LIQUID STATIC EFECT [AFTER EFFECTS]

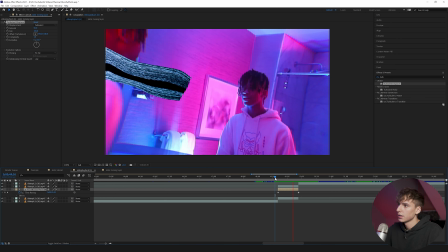497s
And just dragging that on, you can see it already has that swimming look and you can basically just play it around with any of the settings. I just noticed that it doesn't like really fully connect here. So if that happens to you, you can just go back into the clip.
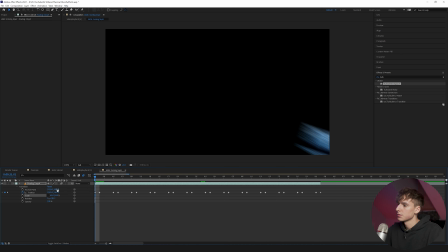511s
Maybe just play with the scale a little bit more. So I just made the scale a little bit wider on the width.
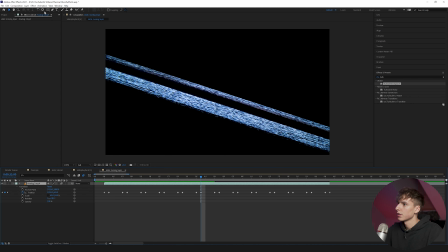516s
So now at the widest point, it should still fill up the clip. It's not super necessary that it does that. I just wanted it to do that.
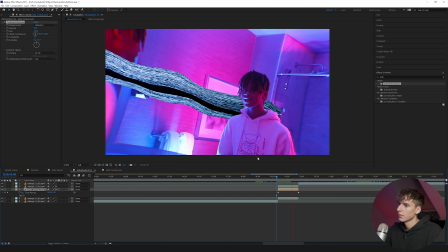522s
So I went ahead and changed it. And honestly, you can leave the transition just like that.
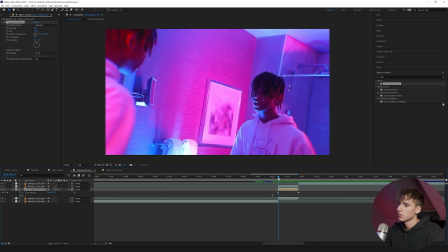527s
Super basic. And it's just a cool effect that swims through. Some things I like to do is maybe just play with the size.
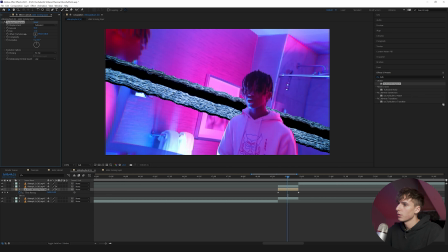534s
So you can have a little bit more wavy or less wavy if you want it to be like super, super the amount of it. So it's like super bendy or not. I think it looks pretty cool. Maybe around 75. And just have the scale or the size up a little bit too.
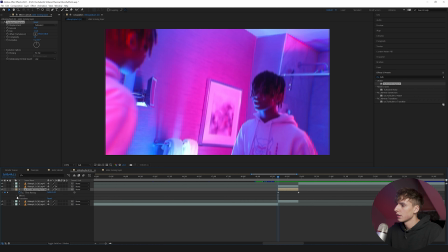547s
And you can see what that looks like. You could even go ahead and keyframe the size or amount or whatever you want really.
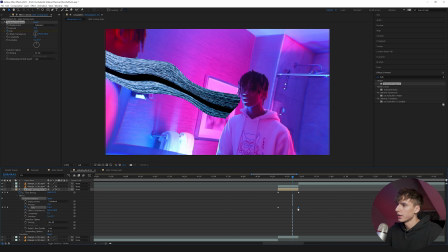554s
So it just has a little bit more movement or you could even do the evolution of it. So it just spins a little bit. It's not super necessary because it's moving through the composition so it's already going to have a little bit of movement to it with the turbulence displace.
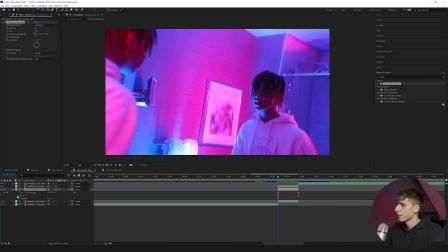567s
That's pretty much it when it comes to the effect. I'm just going to show you some other things you can do. Maybe you started off with the composition scale to like 150 or something so you can see now it would be a little thicker and bigger so I just key from the scale and then go to the end and do like 100.
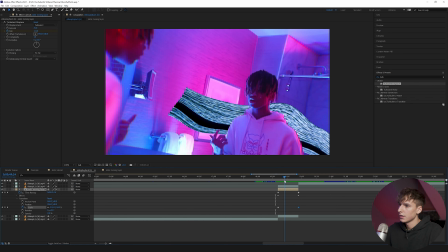584s
That way it kind of just has a little bit more movement to it even. It like just has like you know it starts off bigger and then goes smaller.
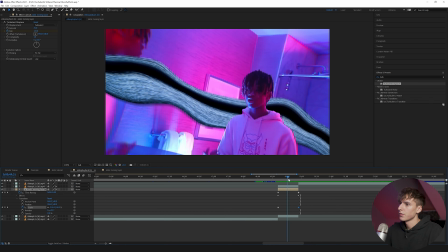589s
I think it's maybe a cool effect. It's not even really that noticeable. It just adds a little bit more movement into it.
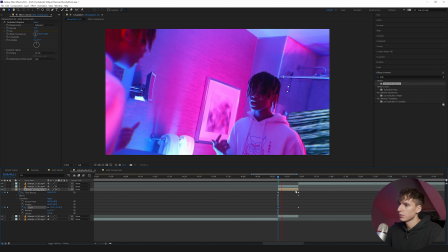594s
You could go more aggressive with the zoom. You could even do like something like 300 or something, but I'm going to keep it at 150. And then I'll show you some other things I like adding onto this to make it look unique and just have a little bit more texture to it. I like adding flicker and then maybe bringing up the amplitude a little bit so it has a little bit more noticeable of a flicker.
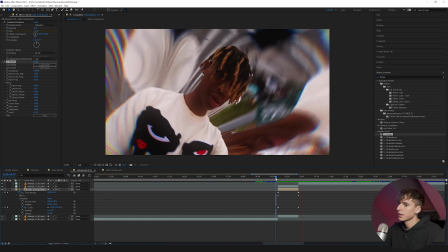611s
It already has that flicker from the static, but I just think it looks cool with that extra bit of flicker. And then some other cool things is if you have universe heatwave.
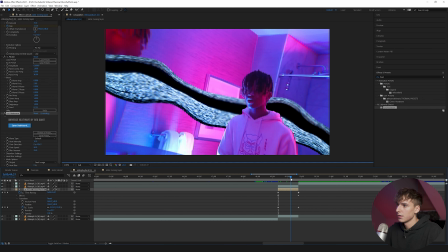620s
Heatwave looks really cool on it. It gives like that random blurs in certain parts. I think it just adds to the overall look of it and kind of gives it that liquidy look. So now you can see it has a little bit more of a blur and I don't know.
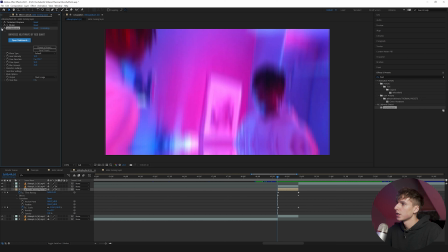633s
I think it looks good with universe heatwave on. You can change any of the settings, maybe some glow even.
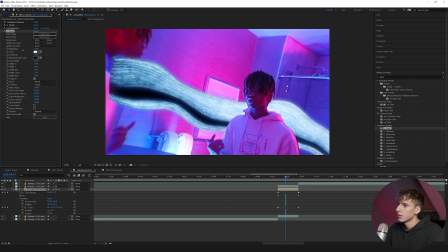638s
You probably don't want it too aggressive like this, but maybe you do. It looks pretty cool like that actually. And then you can see what that looks like.
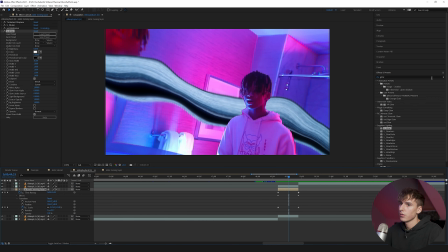646s
You can add drop shadow, a bunch of different things honestly just play around with some effects and make it unique i just wanted to show you basically the concept of how to do it because i know a lot of people would try it and not do the pre-comp and then it would look really weird with no movement in the turbulence displays and stuff so basically just wanted to show you how to make it look a little bit better
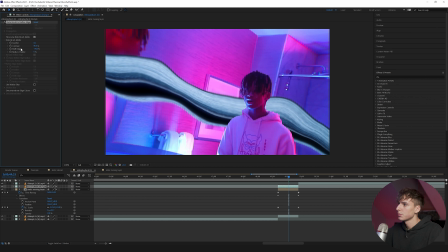664s
using that and i'm just going to go tweak the shift edge a little bit maybe the feather just so it has a little cleaner edges here
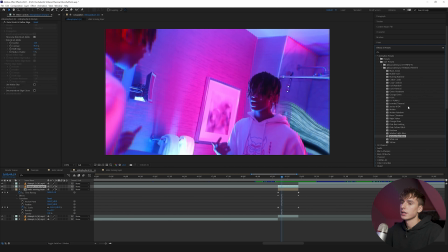671s
and then since we have the subject already rotoscoped out i figure you might as well just drag a thermal preset on there just to make it have a make it have a kind of a cool unique look. I think maybe washed red blue looks pretty cool here. I like how it looks like this kind of fits the color scheme of the clip already.
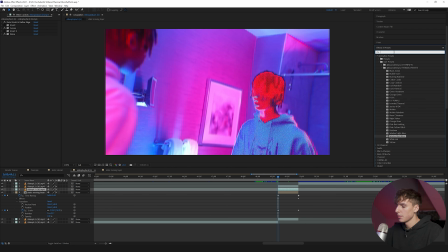687s
And then I'm just going to go ahead and duplicate the rotoscope layer and maybe add echo on just like the last tutorial.
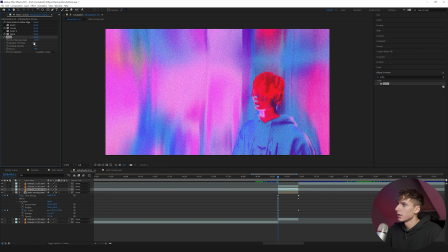693s
If you want to learn how to do this more in depth, I will have the link to the tutorial down below.